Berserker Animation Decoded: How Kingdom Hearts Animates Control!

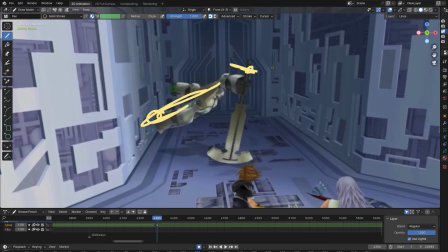489s
So the body continues out this way while the hammer's going this way, and then the Berserker follows behind it. So it's literally dragging it through every motion that it does.
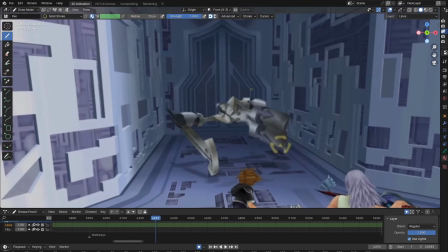505s
So going around,
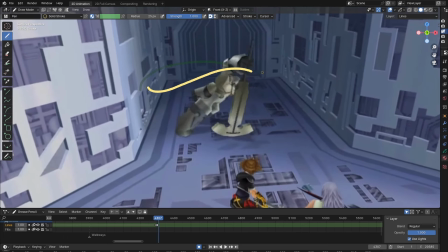510s
then this way, and then it goes back,
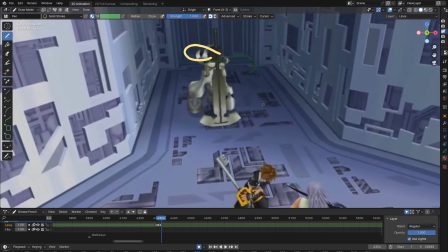519s
then it goes back over. It's completely a ragdoll.
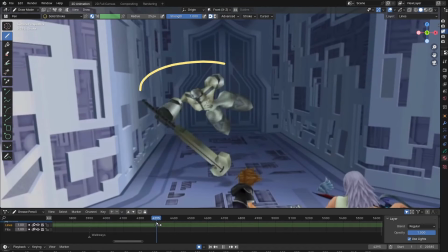524s
So you see the actions are overlapping. Overlap, overlap, overlap.
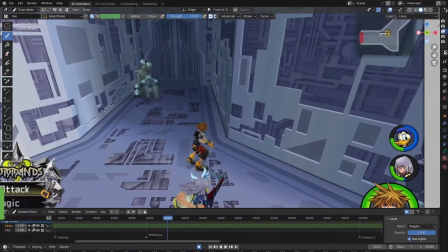535s
So the next attack is called Jump Attack. Oh boy, wow, okay.
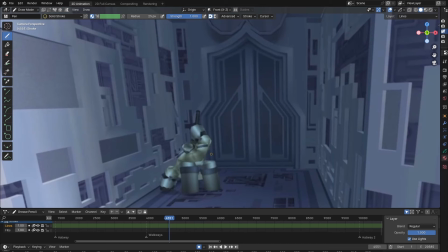543s
It's compressing into the ground. A good example of squash and stretch.
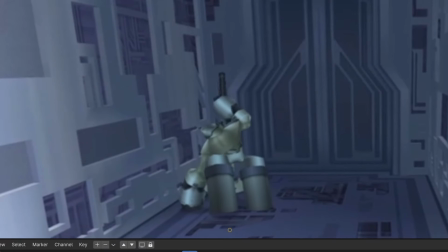549s
So before it does an action, it's gonna go down. Squishes up real small.
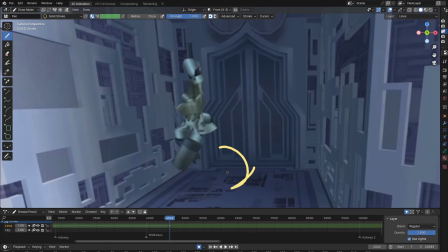557s
And then it springs forward, stretches out real big.
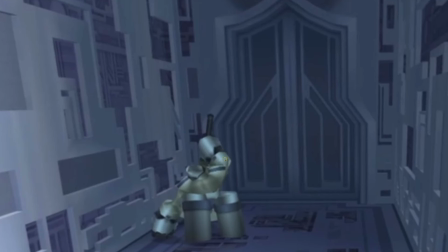564s
You see how the poses start out really close together down here, and then suddenly it pops up to the next one. That's how you change the speeds.
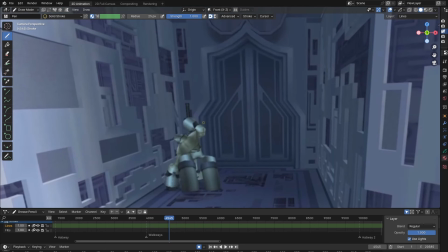577s
So if you want something to go really slow, put the poses all next to each other, very, very close together. If you want something to go fast, you change the spacing to be a lot bigger. When it goes up, it even pops to this twisting pose, which is interesting.
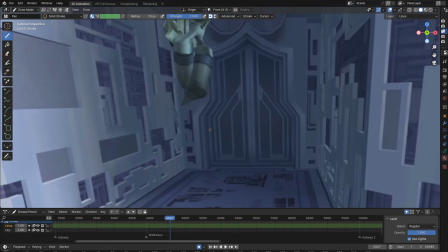595s
It's just like, let me do a little twirl when I get up here.
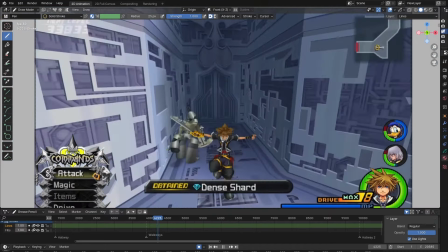601s
So here when it comes down, we can see the head is engaged.
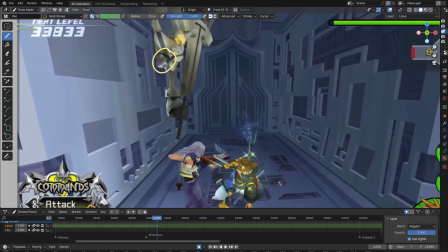609s
The head isn't flopping over, which is interesting. It's not completely ragdolling right now.
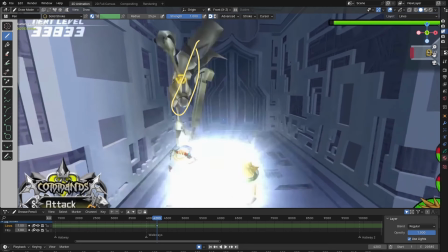616s
It just lambs down immediately. The difference between these two poses is so different.
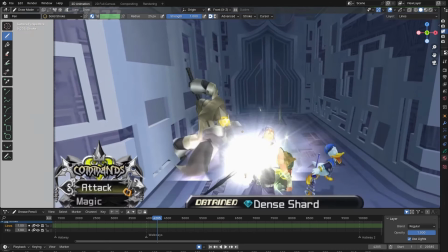623s
It's like super speed hits the ground. There's some interesting stretching going on here too.
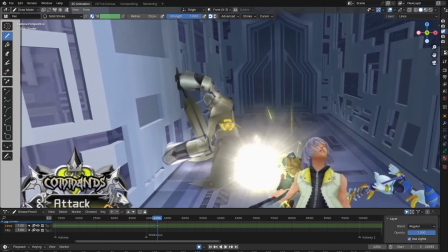629s
The hand is like elongated. And look at the foot. The foot is like super stretched out too.
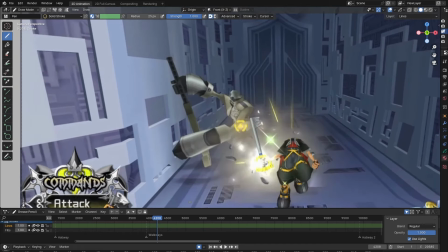635s
That helps exaggerate the pose here. Hits the ground really fast. And then when it spins around, it's got a lot of momentum.
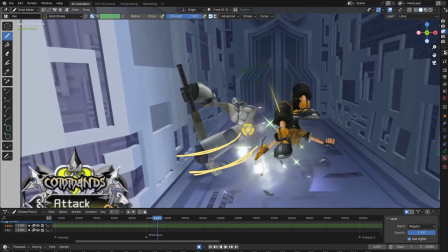645s
It's got a lot of speed. So elongating these out, it helps the drag.
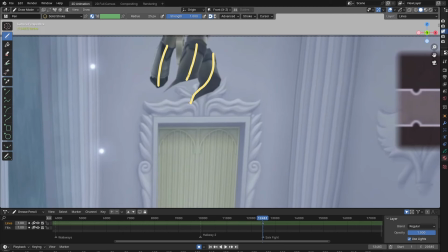652s
Oh, and you see that kind of stretching is already happening here. Because again, the Berserker is very bulky.
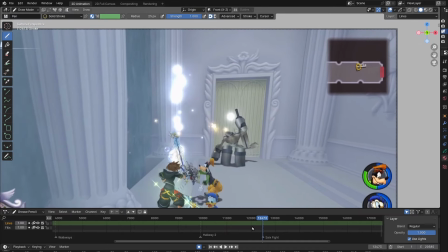660s
It's got a large form, so it's not as elegant looking when it squashes and stretches.
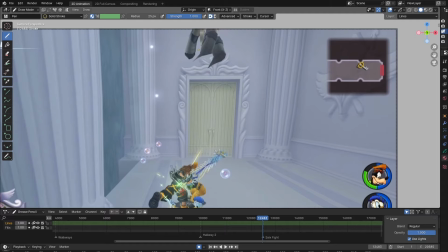668s
So like here, the kind of like distortion that's on the feet, it's just kind of funny.
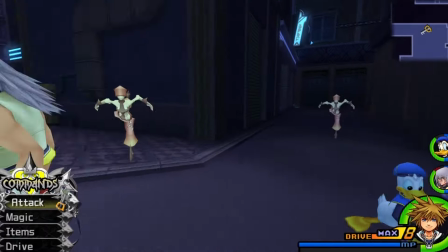675s
Like if it was Dancer or if it was like the Sorcerer who's like super thin and flowy,
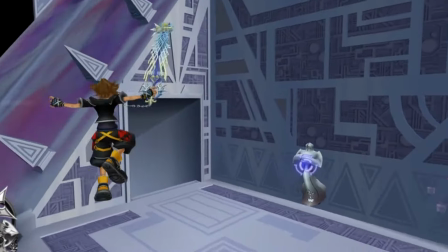681s
stretching it out and like turning it into a pancake, it looks fine. But with Berserker, it's just a little bit different.
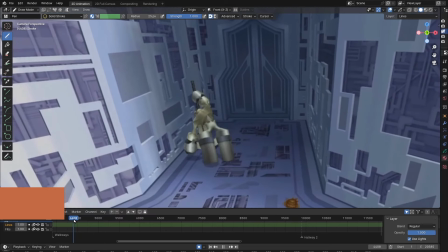689s
Aha, my suspicions were correct. It does not walk. It drags itself around.
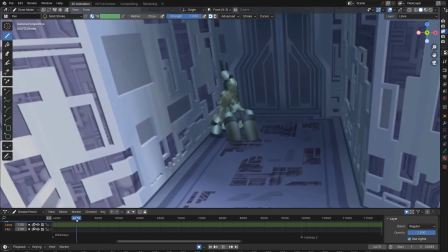697s
See? I didn't remember it walking before when I played Kingdom Hearts.
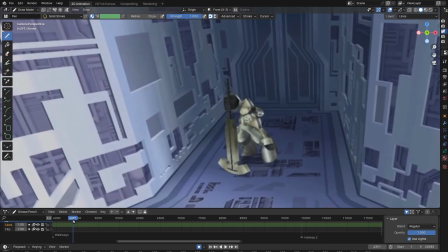701s
I was like, yeah, it definitely doesn't walk. I don't know how it could with legs like that.
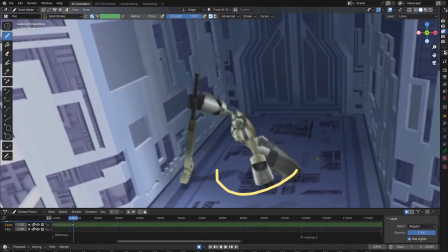708s
It's literally like, it's just scooting around as if it's wearing skates.
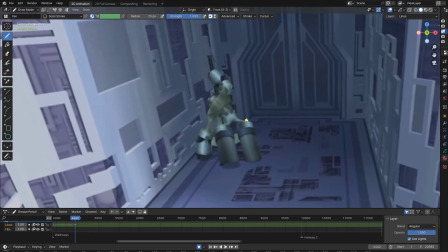715s
A really interesting movement to have these be the joints and then this giant bulk right here that you have to drag around. It looks like the farthest it'll bend is like this.
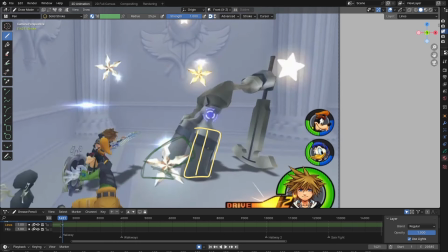731s
Yeah, so there's like no need to actually bend this bulky part, which is cool.
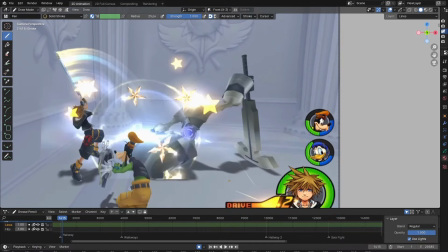737s
It looks like the hammer itself is sliding. You know what?
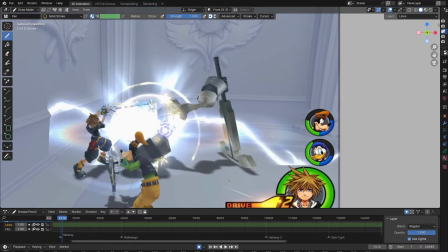743s
When Sora uses the hammer, Sora slides along the ground too.
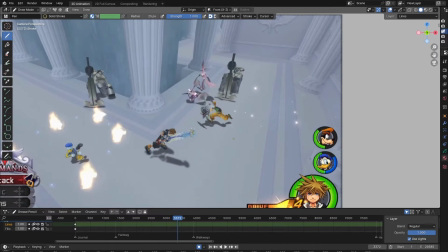751s
Hold on, let me see. Okay, this one is kind of funny. It's somersaulting over.
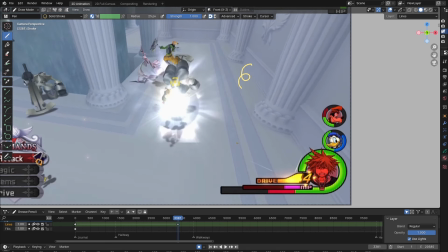761s
See, actually using its bulk to its advantage. I like this attack.
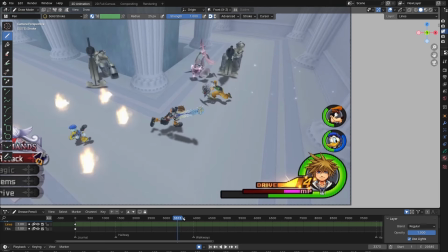766s
This one and the one where it was spinning around the hammer point. See, so it's using the strength of the hammer as well as the bulk of its own body.
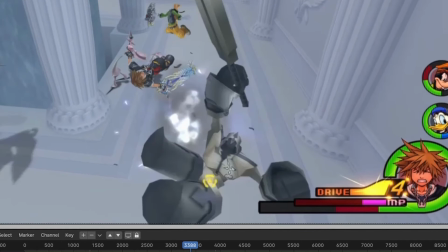775s
It just looks so funny. Best pose of the day goes to that one.
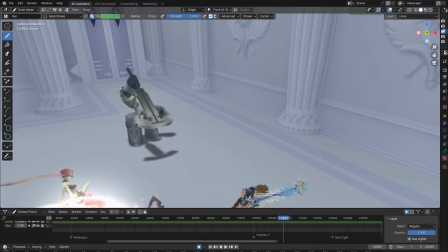784s
Man, I really like the way it's using its giant legs as the anchor.
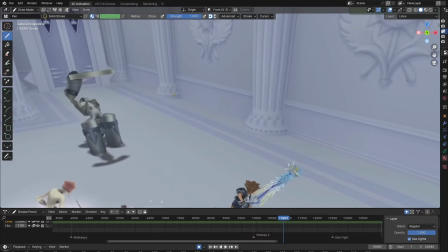790s
It just looks really fun.
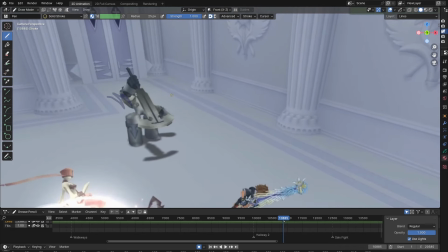792s
It's like the top of the body is just flopping around and then the legs are just completely like a block.
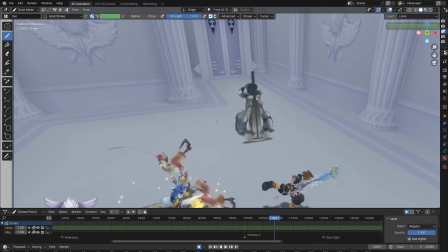799s
Oh, I like this. This is really fun. This is one of the more ragdoll-y ones.
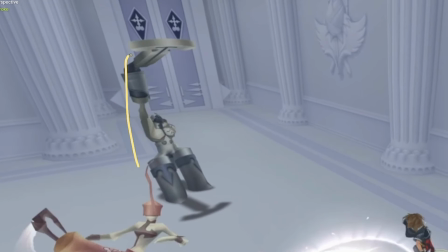805s
So it goes back. Once it hits the stop here, the head falls forward.
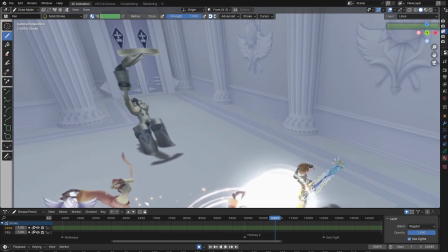813s
Like the animators taking like just this little bit of time here, this bit of hang time, just to show you it is like not in control right now.
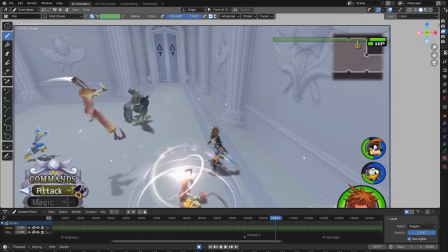823s
You gain the speed, hammer hits the ground. That's when it does the somersault.
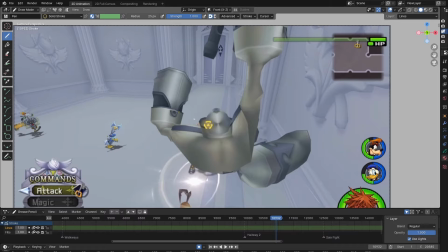834s
Nice.
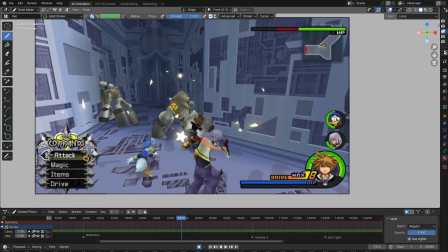838s
Okay, now for the attack we all hate, the giant hammer dance.
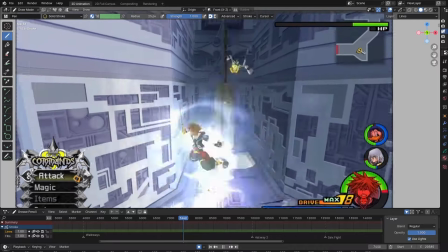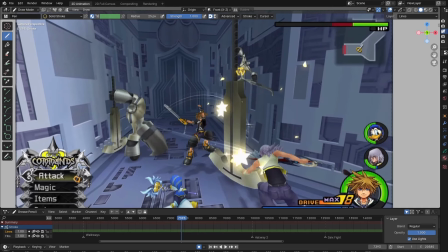852s
Oh my goodness, what the heck? Wow.
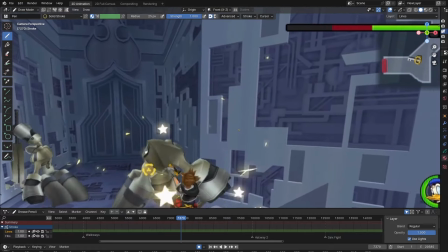857s
See, this is one of those moments when I look at the Nobody's animations and I'm like,
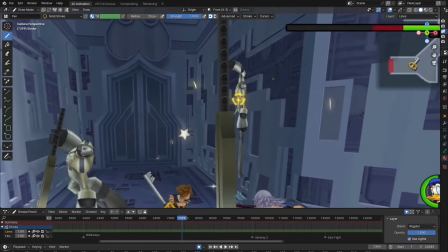862s
how in the heck did the animator make this pose out of this rig?
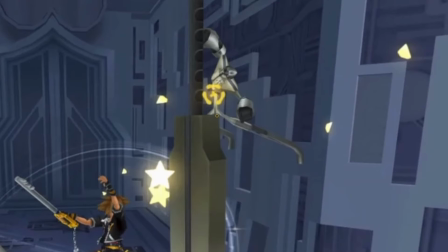868s
How are they doing this? That's insanity. Look at this.
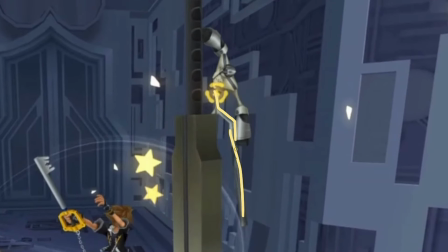873s
What? It turns around.
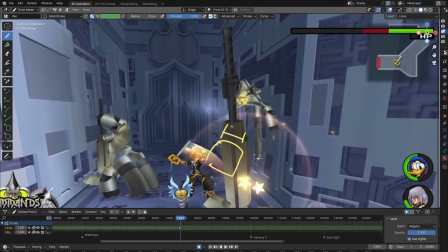880s
They go back to normal. And then the hammer gets bigger.
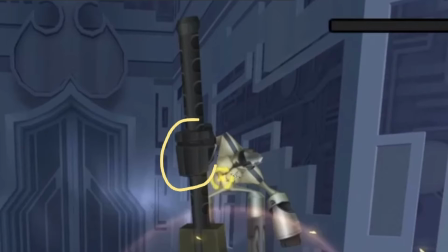885s
Even the hand gets smaller. It gets smaller and then it disappears because it's so small.
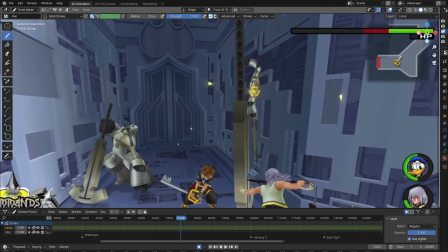891s
That's interesting. The proportion of the torso to the legs are now very different.
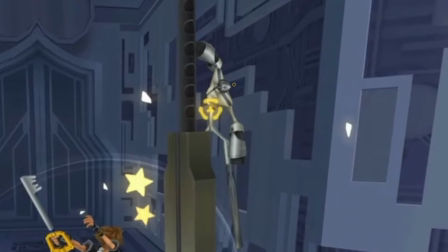896s
I'm not sure why. See, this just looks normal but smaller. The lower body is just really stretched out and flattened.
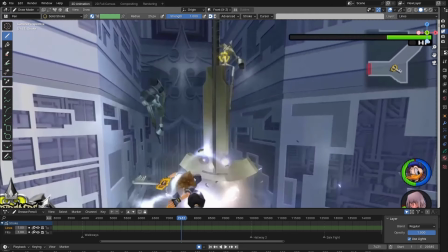906s
You can see the Berserker dragging behind again. So when the hammer goes up, Berserker goes up, then the hammer is going back down and changing directions.
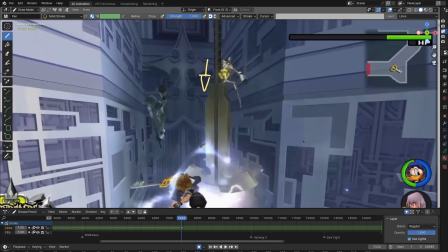918s
Now the Berserker, see, it's still going up, and then it goes down.
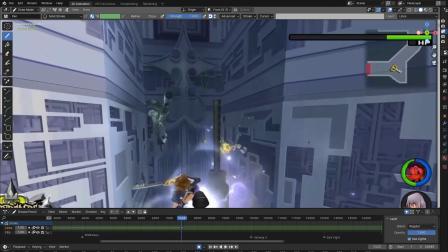925s
So it's like slowly following behind, it's dragging behind. And you can see some hang time on the hands.
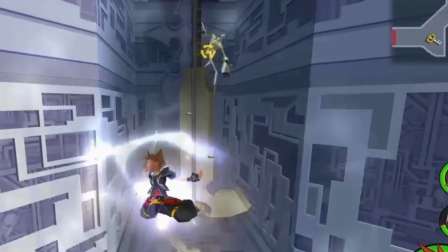932s
It goes up.
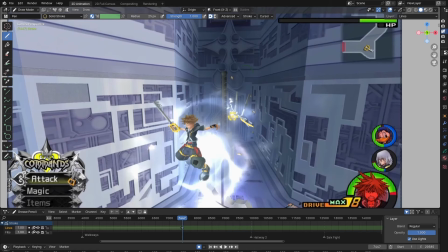938s
Then it falls out as it goes down. Now it's actually on the ground.
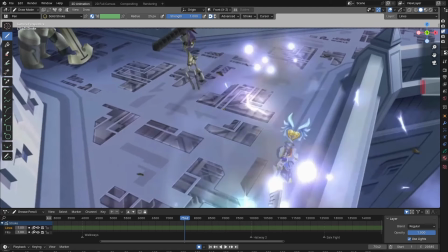945s
It's holding onto the hammer as if it is in control now. As if it's the one just swinging at.
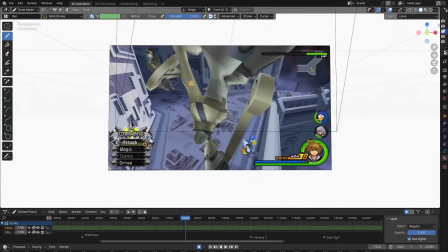955s
Dude.
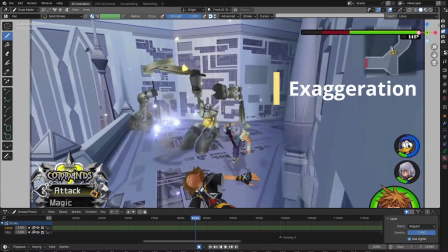959s
You can see the exaggeration here. Exaggeration adds caution, stretch, and anticipation.
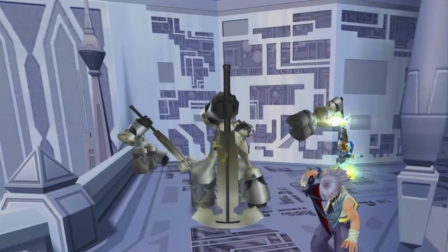968s
So it's going forward and bulking up
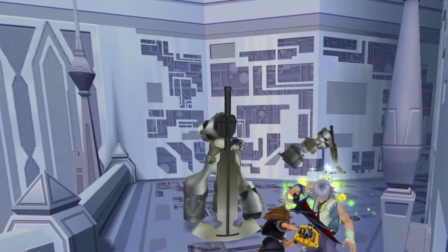972s
before going back and up.
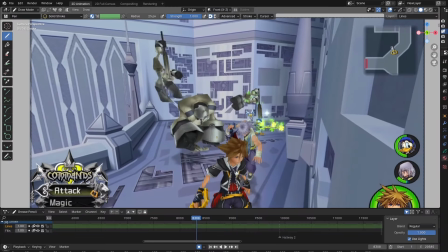977s
So it has nice flow. It's like down, then up.